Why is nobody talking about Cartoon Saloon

And Wolfwalkers is one of those gems that's like, no, animation is not just our aesthetic, it's the way we're going to tell this story. One of the things that's often underused in lazier or even just lower quality animated movies is the use of colour to convey emotion.
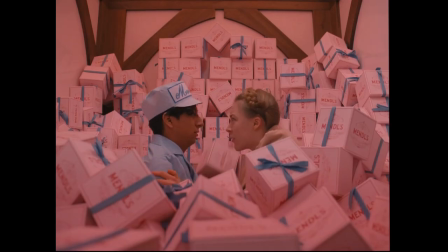261s
Non-animated movies can play with colour and to their credit, many do, but it's often a lot more difficult and probably also more expensive to accomplish the same effect. Animation gives you infinitely more freedom and precision and control over the background ambience of a scene than live action would. And you can depict or exemplify sudden changes in mood or tone or affect much easier with the visual tools you have at hand.
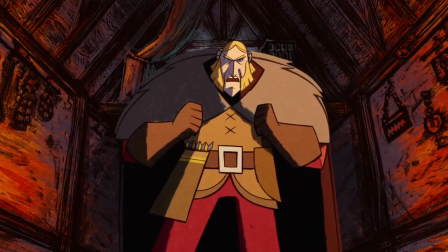288s
And there were multiple scenes in Wolfwalkers where you can see the animators do this and it works really well. And not just colour either, but even the aspect ratio occasionally changes to punctuate certain elements of a scene that they want you to pay attention to.
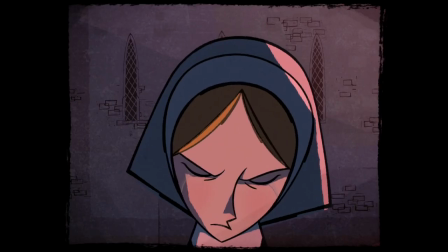302s
There'll be moments where the edges of a shot will be visually cropped like comic book style whether it's to direct the viewers focus
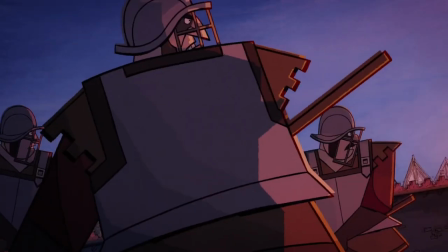308s
or to signal a sudden turn of events or even convey a sense of claustrophobia during a tense action packed sequence.
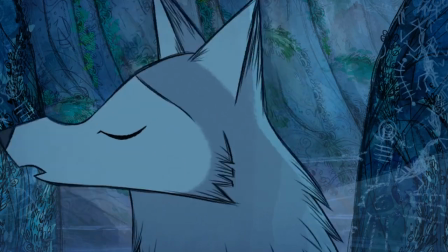316s
Not to mention the fluidity in the art style itself. Like one of the first things you learn in the story is that as a wolf you can hear things or smell
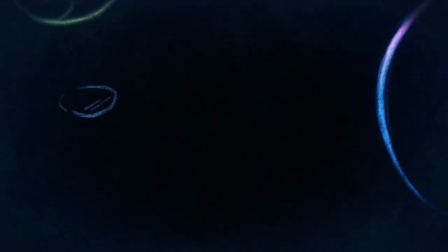324s
things so that even with your eyes closed you can still be acutely aware of your surroundings.
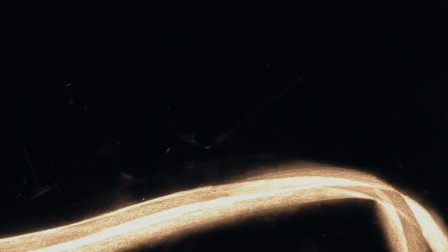329s
The way they show that by having these wispy colored tendrils that look like smoke emanating from the objects or
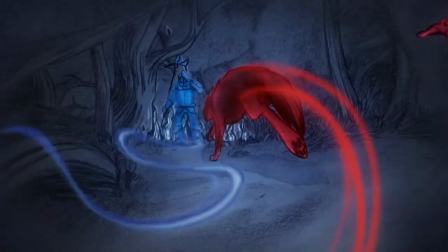335s
creatures that a wolf can sense is really inventive and it's not something you can easily replicate in a live-action movie.
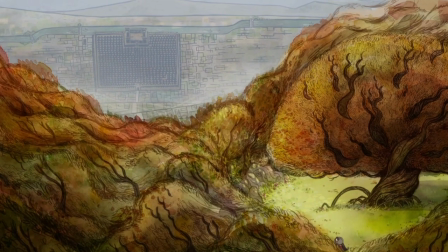342s
Even the framing, like take a look at this shot where in the foreground you have the lush untamed forest clearly
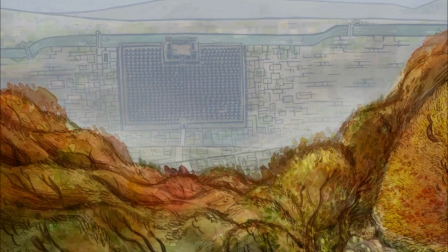350s
contrasted against the gray austere town buildings looming grimly in the distance. Like I hope I'm making myself clear I'm not trying to be unfair or like you know I'm not trying to say that this couldn't have been made into a live-action film.
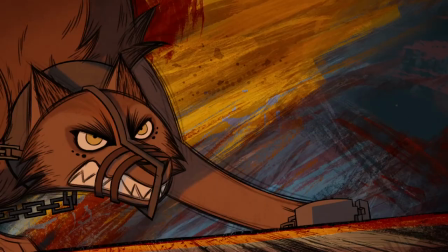361s
It's just that the ways in which the animators realized, you know, like the power of animation, the natural advantages that it had to offer,
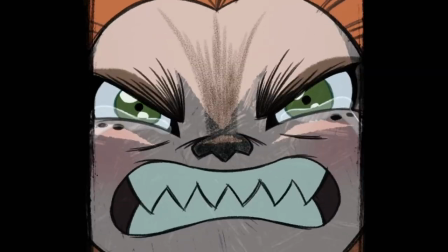369s
and the ways that they utilize those advantages to their fullest extent is just something that
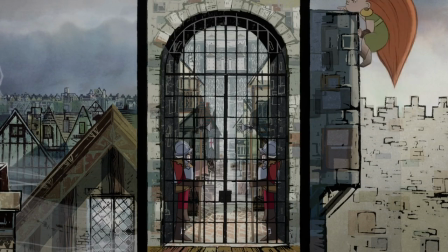374s
I don't see enough in animated movies and I have nothing but massive amount
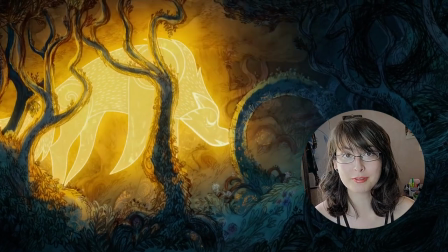379s
of respect for them for it. Seriously, if you love animation, I cannot recommend this movie enough.
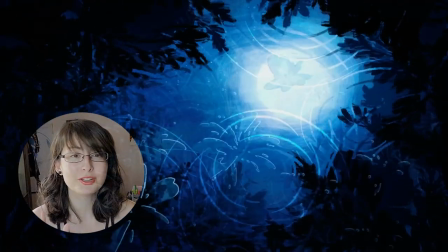384s
Like, this movie will teach you or remind you like the reasons why you love animation so much.
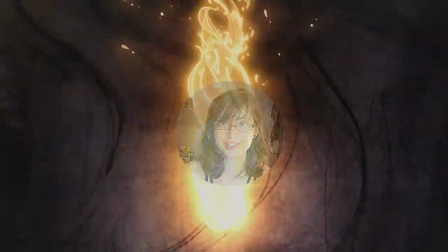390s
You know, it is a genuine work of art from start to finish.
Maeve, there's two of us now. There's two of us now.
The other movie that I also want to talk to you guys about today is another movie from Cartoon Saloon called The Breadwinner. This movie, this movie is definitely not for kids. Like, I wouldn't recommend, like, showing it to anyone under 10. Like, you know, maybe with parental supervision, but really, I don't know. It's a rough one. Yeah, let me tell you. It's a story about a girl who's trying to survive in Taliban-occupied Afghanistan. Yeah, it's not a kid's movie. Honestly, I would say just don't show it to anyone under 11.